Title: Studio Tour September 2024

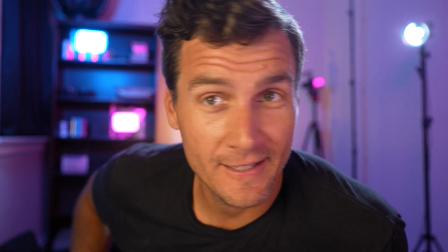(0:00)
All right. I really like this setup a lot. I think that this is very cool. Let me give you a little tour.
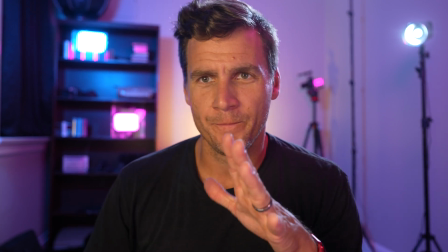(0:04)
Video sponsored by Squarespace. Okay, so in the shot here, I am at 25?
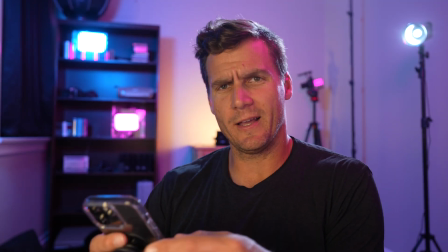(0:12)
Yeah, 25 millimeters. Camera is about an arm's length, like the top of the lens.
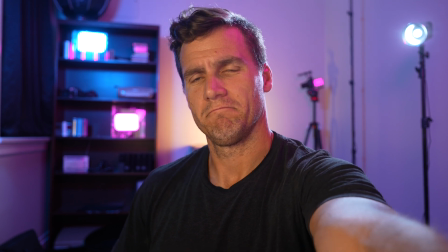(0:19)
Camera body, or the sensor, also an arm's length, because I moved my arm a little bit.
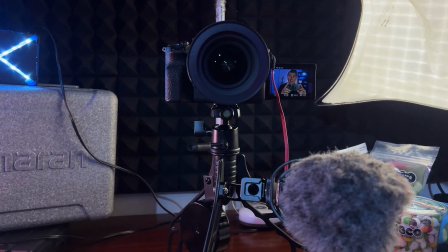(0:26)
Studio's kind of a mess right now, so please bear with me.
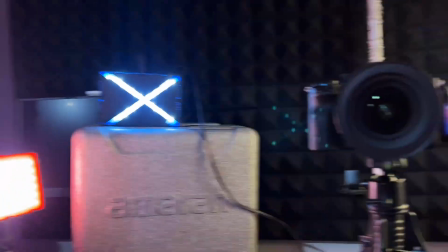(0:29)
All right, I did this cool LED X, because like, I don't know, X's are cool, right?
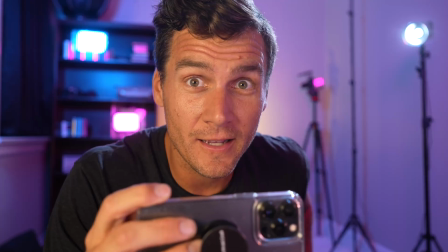(0:38)
As a catch light for my eyes. I don't know if you can see those, but that was the point of that.
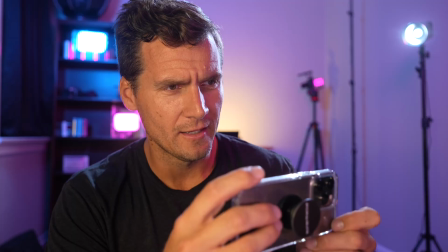(0:45)
Then this is actually just lighting the left side of my face, like filling this side over here.
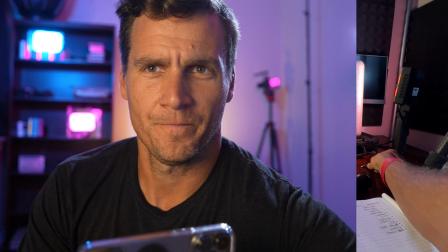(0:52)
You can see the difference if I turn that. Yeah, it's a little less, a little more moody.
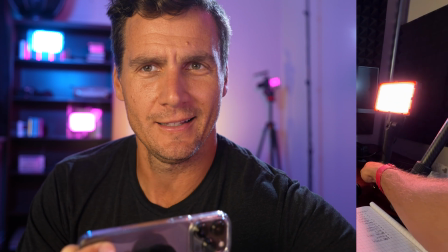(0:59)
So this one's just like coming in, just like, you know, not the whole way. I can just adjust it slightly just by turning it.
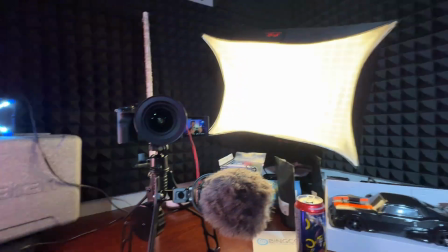(1:05)
Still got some nice depth. Then over on this side, that is my trusty panel light, Falcon Eyes.
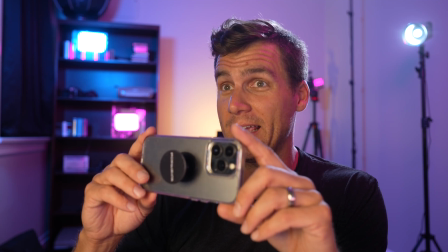(1:14)
That thing's still kicking. I'm pretty sure I got that in 2018. It's still kicking. You can see it's like completely distorted.
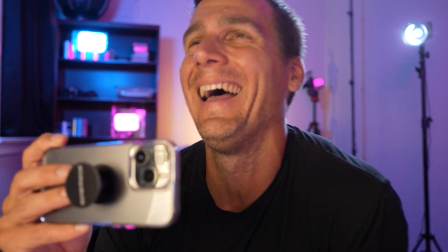(1:20)
That thing's supposed to be a square. But yeah, I mean, works great this close.
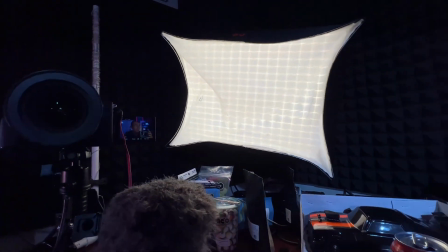(1:27)
You know, nice kind of even light, wraps around my face a good bit.
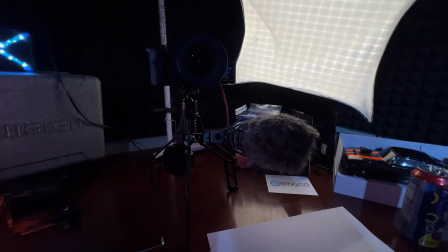(1:31)
Yeah, in terms of audio, I've got this Rode mic,
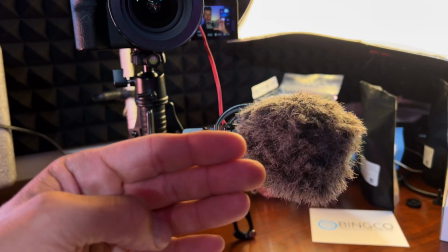(1:37)
shotgun mic, and it just come in like a little bit closer to my face. I'll give you the top-down view.
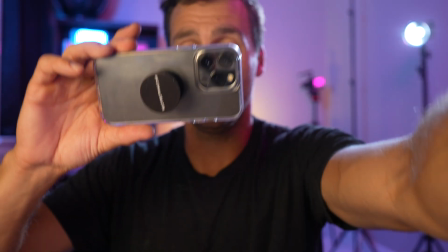(1:43)
A little bit closer to my face than the lens, or like than if it was mounted at the top of the camera. You know, that helps just a little bit.
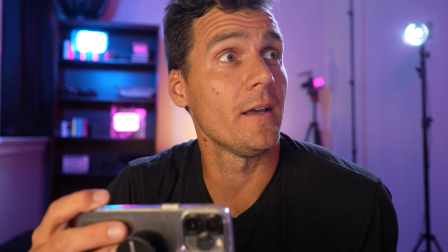(1:48)
Cut down on the reverb.
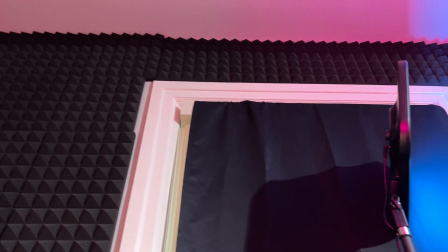(1:50)
I have like all of this sound treatment in the studio on this side at least, but still helps to cut it down.
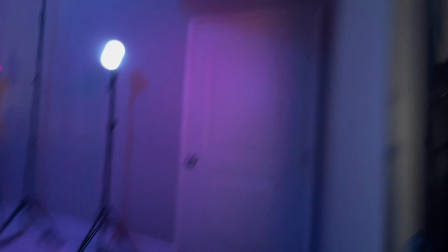(1:59)
I also have some rugs hanging. I also have these, like, you know, all those rugs.
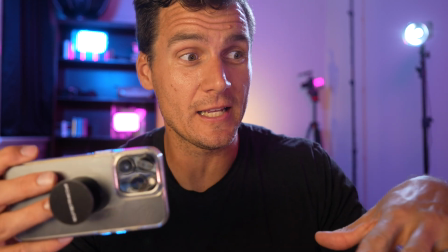(2:07)
I think that definitely helps with the sound, but it sounds really good here. It sounds less and less good as you get further and further back into the corner.
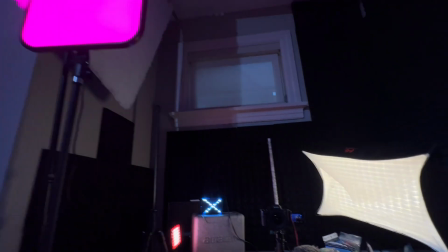(2:15)
Moving on, these panel lights that are pretty sick.
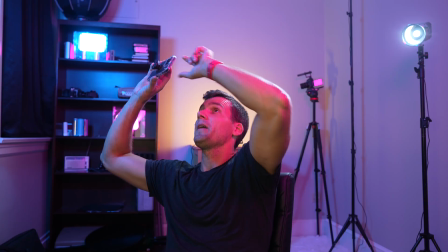(2:23)
So this one is set to, they're both on HSI, hue saturation intensity.
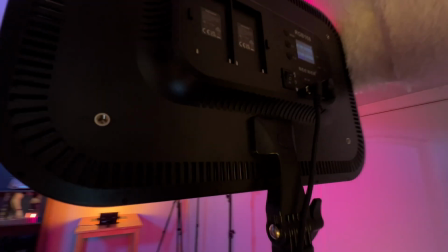(2:29)
This one is set to hue
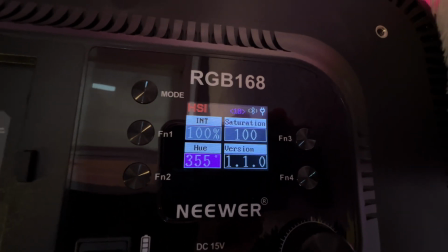(2:35)
355, saturation 100, intensity 100.
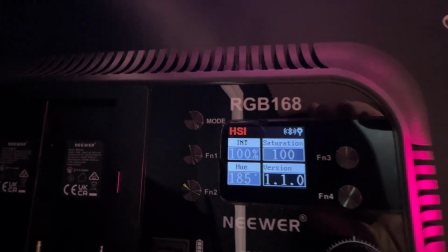(2:39)
And then this one is set to 185, 100, 100.
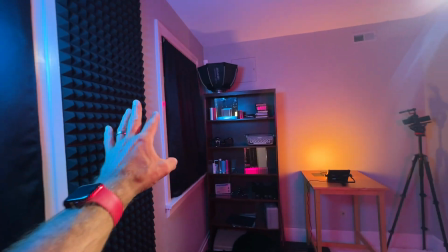(2:47)
So that one's given like a bit of that blue. This one's given like a bit of that pink.
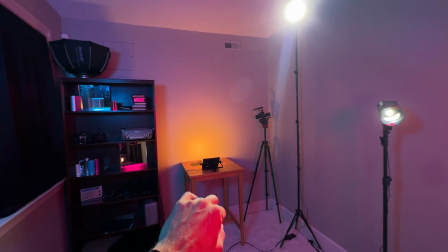(2:52)
And then if we go back to the original shot and you like look up there in the upper right,
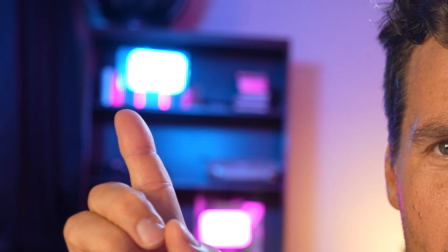(3:00)
my upper right hand corner, right up there, I'll show you what's creating that in just a second,
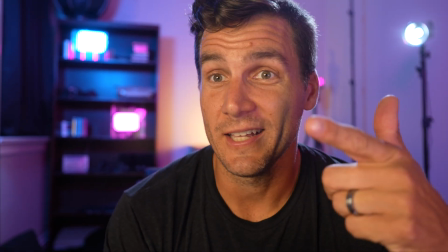(3:06)
but I really like how that looks like a candy wrapper. I think that looks awesome. But yeah, those aren't actually lights. Quick word about the sponsor of the video, Squarespace. With the new Fluid Engine from Squarespace, making the website of your dreams has never been easier. You start out with this professionally designed template. You don't need to know how to code, already made for you.
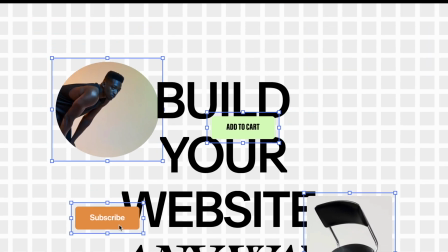(3:25)
And then you can tweak it using this brand new UI, drag and drop, very easy to use.
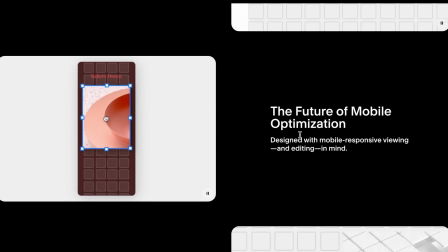(3:31)
Your website is gonna work on both desktop and mobile, which is absolutely crucial.
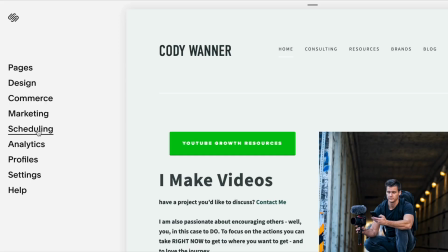(3:35)
You can schedule appointments through your site, offer private sessions, coaching calls, workshops,
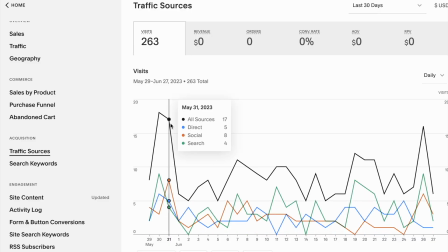(3:40)
and then when you're ready to make some tweaks and improvements, the analytics suite inside Squarespace is second to none. If you want to try it out, go to squarespace.com/CodyWarner, and then when you're ready to buy, use the code CodyWarner to get 10% off your first purchase of a domain or website.
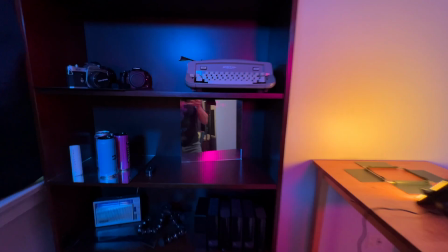(3:53)
But yeah, those aren't actually lights. Those are mirrors. Let me show you. Mirror here, just angled perfectly, and it's smudged.
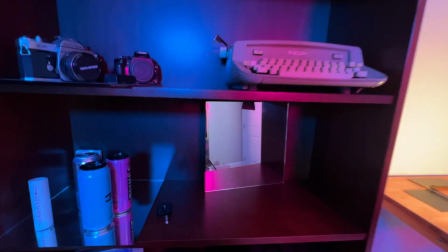(4:01)
It's super smudged, but it doesn't matter because it's so out of focus in the background.
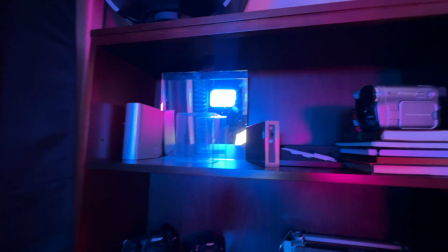(4:06)
And then this one as well, mirror, but what's giving that candy effect is this see-through plastic cover that I just found in my office randomly. Because of like the way the pink and the blue lights are hitting that,
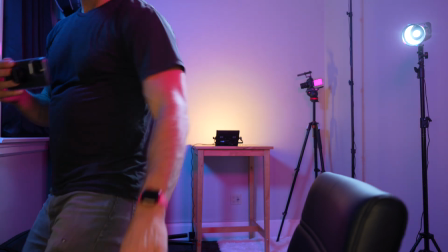(4:22)
that's what gives that kind of candy look. You see that candy look?
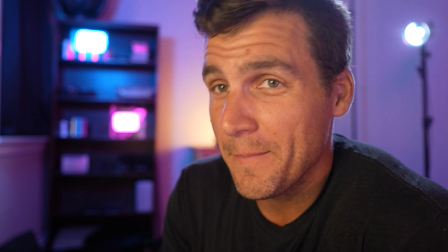(4:28)
Isn't that cool? I just think it looks really cool. But yeah, that mirror is just perfectly positioned to, let's see if I can focus up there.
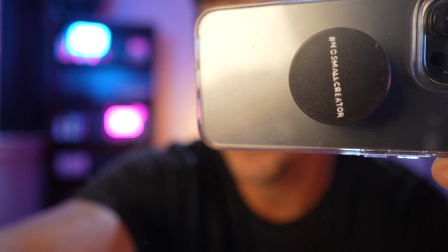(4:37)
Just block my face real quick. Boop.
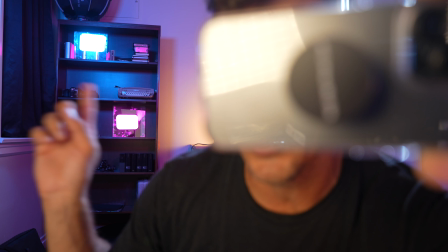(4:39)
That mirror is perfectly positioned to pick up the blue light, and then this mirror is perfectly positioned to pick up the pink light.
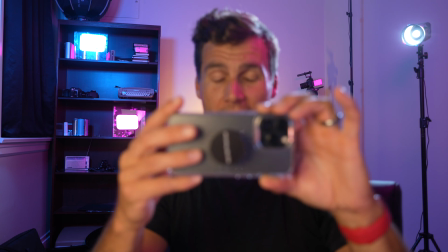(4:48)
So that was fun to set up, and once I realized that I could do that,
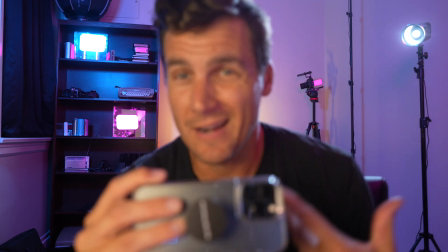(4:52)
it's basically like doubling the amount of kind of accent lights that I have, which is really cool.
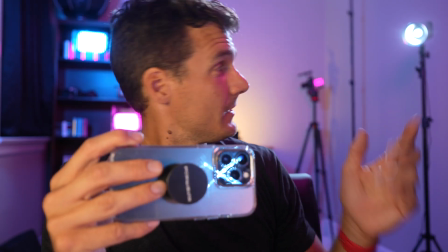(4:57)
This light over here is really just, it's more about like just seeing it in screen,
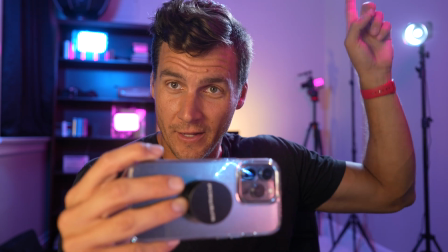(5:02)
because the hair light is actually out of screen. If I zoom, actually you're not gonna be able to see it.
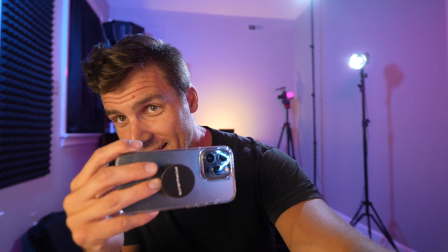(5:09)
You can just barely see it if I zoom the whole way out there. That's the hair light. So this one is more just like almost like a practical.
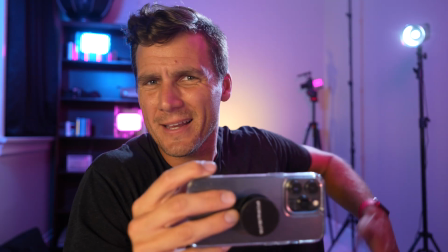(5:17)
It's like a practical. You know, I guess that makes sense because this is like a studio.
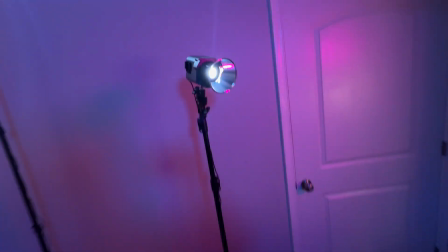(5:22)
Anyway, that one is the Amaran.
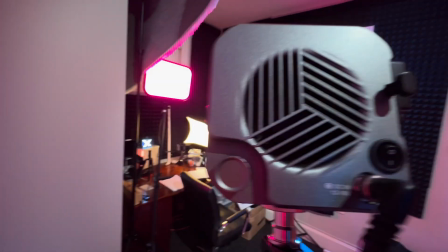(5:26)
This is a daylight balanced light, and it's set to literally, I believe, 1%.
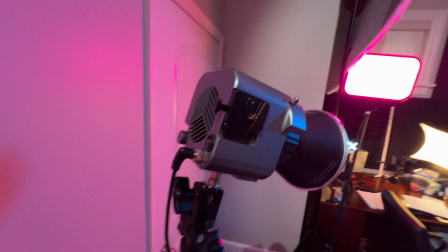(5:31)
So like no, really not much light at all.
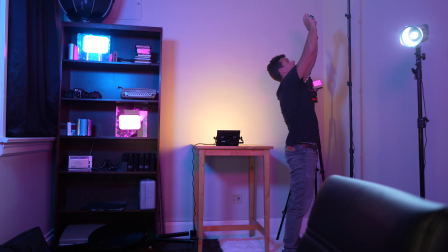(5:35)
This is that same light, but it's way up at the ceiling. That one I think is set to like 10%.
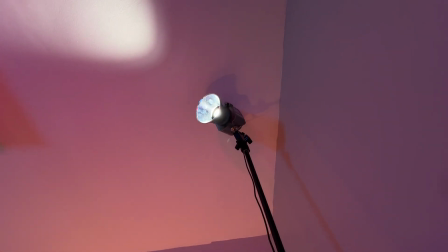(5:43)
No, 40%.
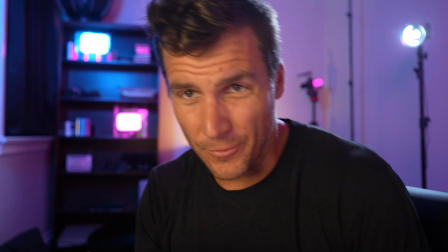(5:45)
But yeah, like I said, that is the one that is hitting that's the one that's hitting my hair in this shot.
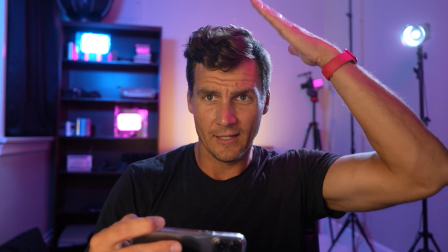(5:53)
So then, two more things to show you.
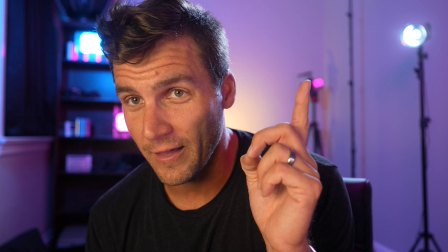(5:55)
In the corner there, that's just my GH5 with a microphone on it, but I have the LCD screen just flipped out.
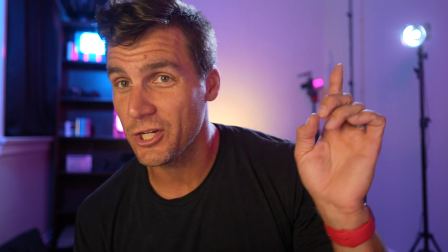(6:03)
It's turned off, I have it flipped out, and again, it is just reflecting that pink light.
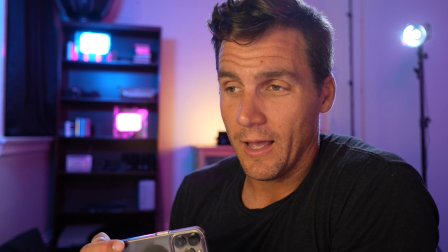(6:08)
And then this is a light that the brand just sent me for an Amazon review, which I've been doing so many Amazon reviews.
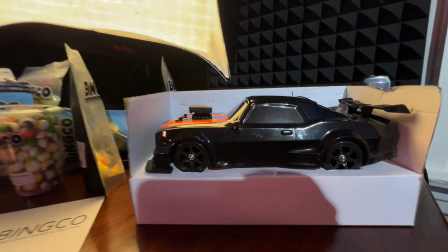(6:14)
That's also what this car is about. It's a drifting car. Come on, gotta drift. I had to learn how to drift in order to make the review. It was rad.
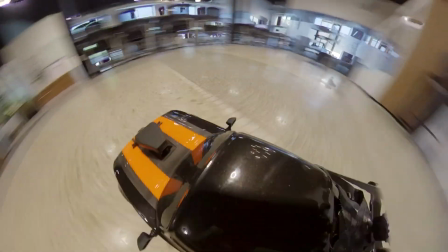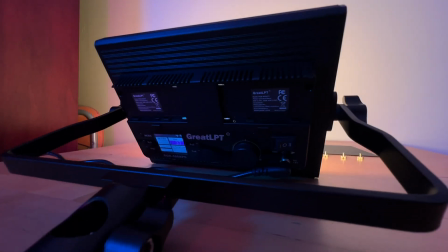(6:29)
But yeah, this one is an RGB light as well. It's called Great LPT.
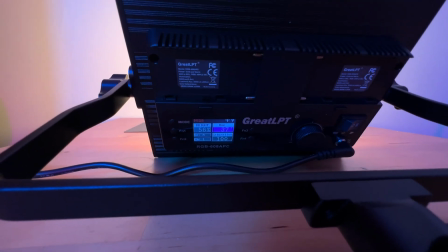(6:35)
And it is at 56% brightness, 37 degrees hue.
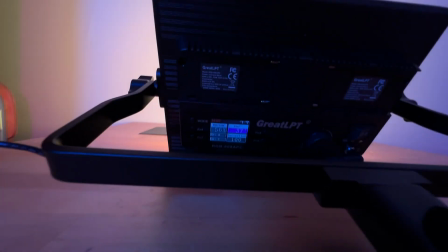(6:40)
And so it's kind of like a yellowish look. And that's just like a little uplight.
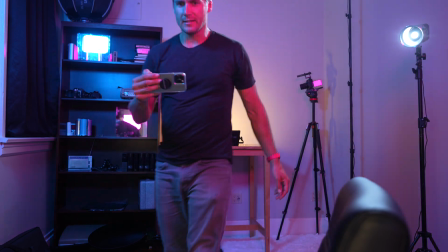(6:46)
I took the barn doors off because I just didn't need it for this. You can see, you can see it there, obviously.
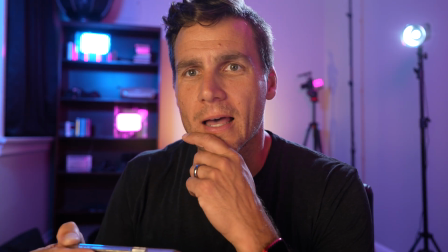(6:51)
It's just giving like a little bit of glow right behind me that I think works really well.
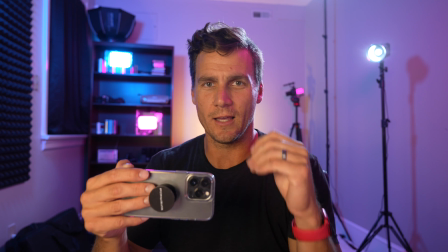(6:56)
So I do think the shot works like zoomed out like this. You know, it's a little bit more of like a casual, oh, look at me, I'm just in my studio.
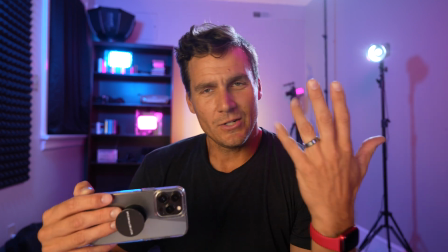(7:05)
I didn't really even do anything. I just turned on all the light.
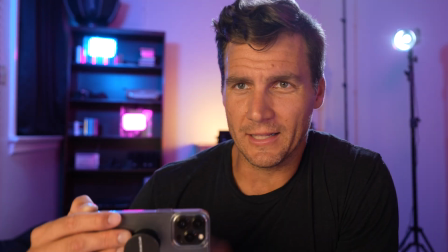(7:08)
Whereas this one's a little bit more, it's like a little bit closer, a little more intimate, a little more cinematic maybe, if you will.
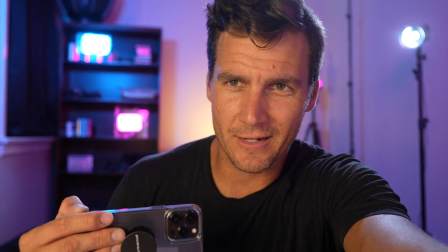(7:14)
I don't know if you will or not.
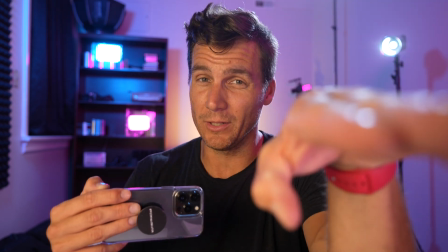(7:16)
Camera is basically at eye level, maybe just slightly below, which is breaking a rule that I try not to break.
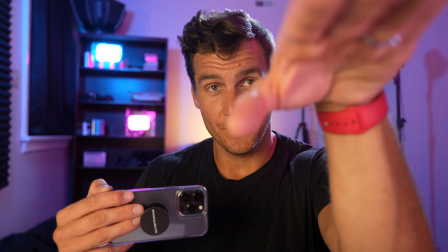(7:24)
I always try to look either directly at the camera or slightly up,
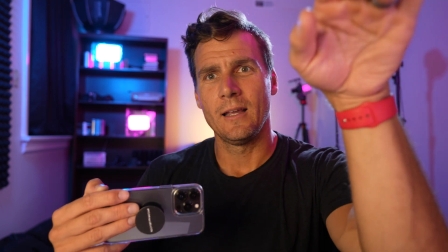(7:30)
but I just don't like the floor because it's so messy in here.
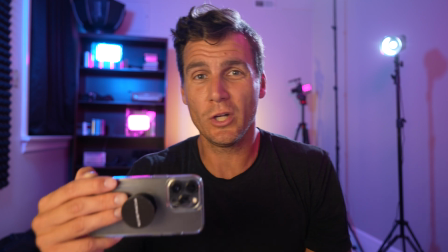(7:35)
I don't like the floor. I just don't like the look of it from like this position.
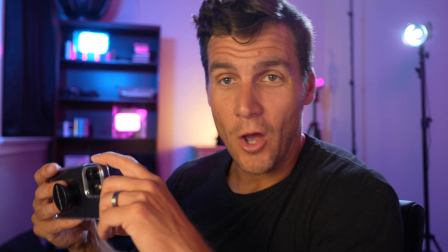(7:42)
So that's why I have it coming slightly up. I just think it works better. Only other thing is that is my original
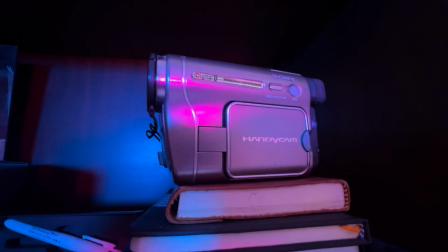(7:50)
camera that I started making videos with when I was in high school.
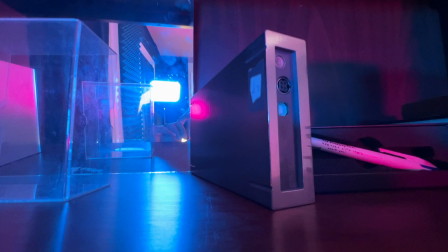(7:55)
These are just hard drives.
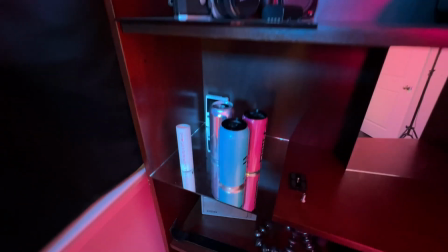(7:59)
There's some other original cameras sitting on a mirror, some energy drinks, hard drives. But that's the way my studio looks right now. It may change drastically, you know, because I like new things. I like changing stuff up.